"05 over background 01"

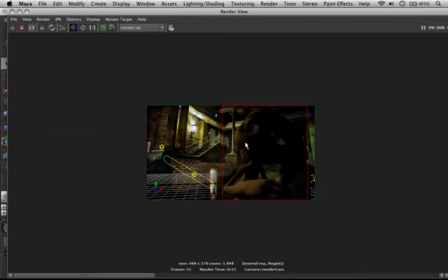I think we'll leave that light as is, and we'll just kind of maybe up the intensity on it a little bit because it's a little dull right now,
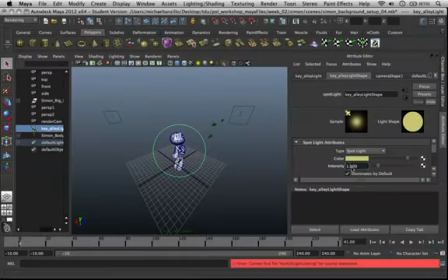and then we'll start working in that secondary key light, that kind of key wrap around the front of him there.
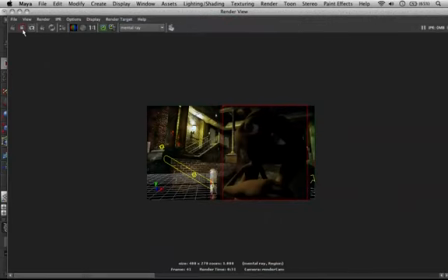So let's go ahead and try this real quick, and then I think we'll move on from there. Because again, we want this to be our main light source,
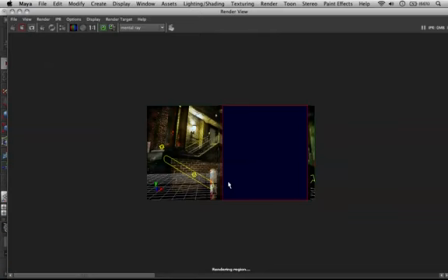but we just want to pull that wrap around just a little bit to get a little bit more lighting on the front of his face, so that when we start, because we know at this point we're not going to get too much contribution from the
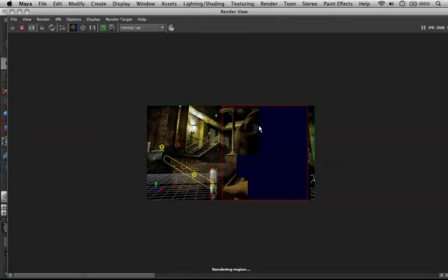rim or the bounce or the fill light from this side from any sort of practical lighting, so we'll have to kind of force that in. Okay, so I think this is good from here. We've softened the shadow up on his arm a little bit, and now let's pull a secondary key around.
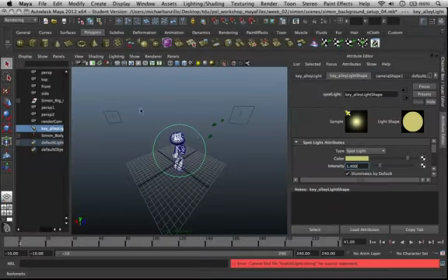So I like this color. We'll keep this color the same, and we'll just duplicate our key light here, and then so we've got alley shape, alley 1. We'll just, instead of alley light, call it alley light wrap.
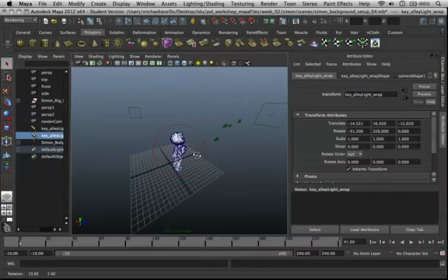And again, we'll pull this around just a little bit more, and in much the same way that we did with the eye, we will turn off the specularity on it because we don't want that to double up. And let's see, so we've got both these lights having an intensity of 1.4.
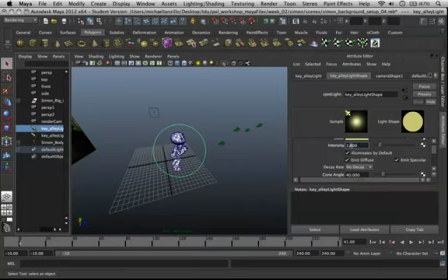We'll turn the main one down to like 1.1 and make this one 0.3 or 0.35. Because again, we want the main light still to be from back here.
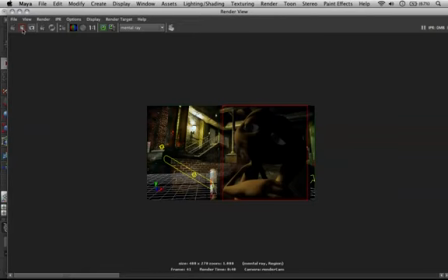We just want to push a little bit more light around the front. Let's save this. Render that.
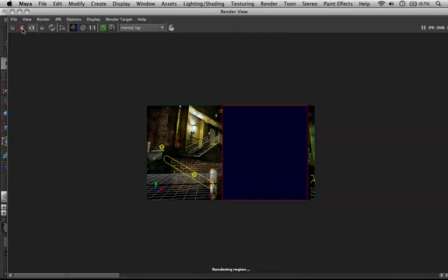We'll check it from here. So yeah, so now as you can see, we're starting to get,
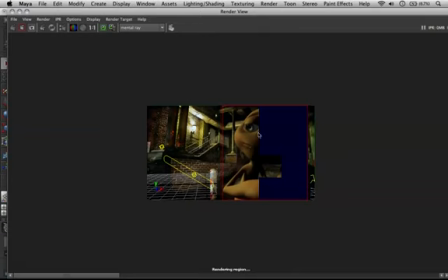so we're starting to get a little bit less light around his, a little bit of less harshness to him there. We're just kind of pushing it around just a little more. I like the way that's looking. So let's make sure.
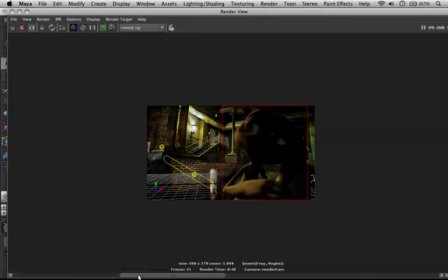Yeah, I think that looks pretty good. So it's just a little bit more light wrapping around his face there. Okay, so for now, we'll call this part 1 of this video.
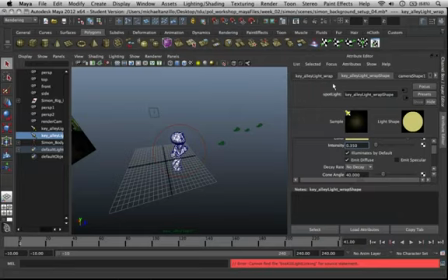When we come back, we'll start implementing that rim light, as well as some other secondary lights in there as well.
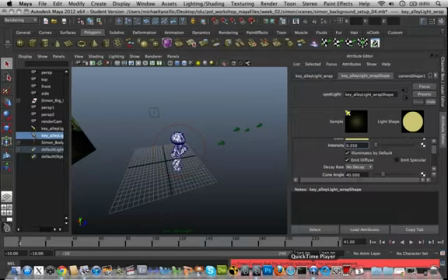But I just figure this is a good place to stop, and we'll go from there.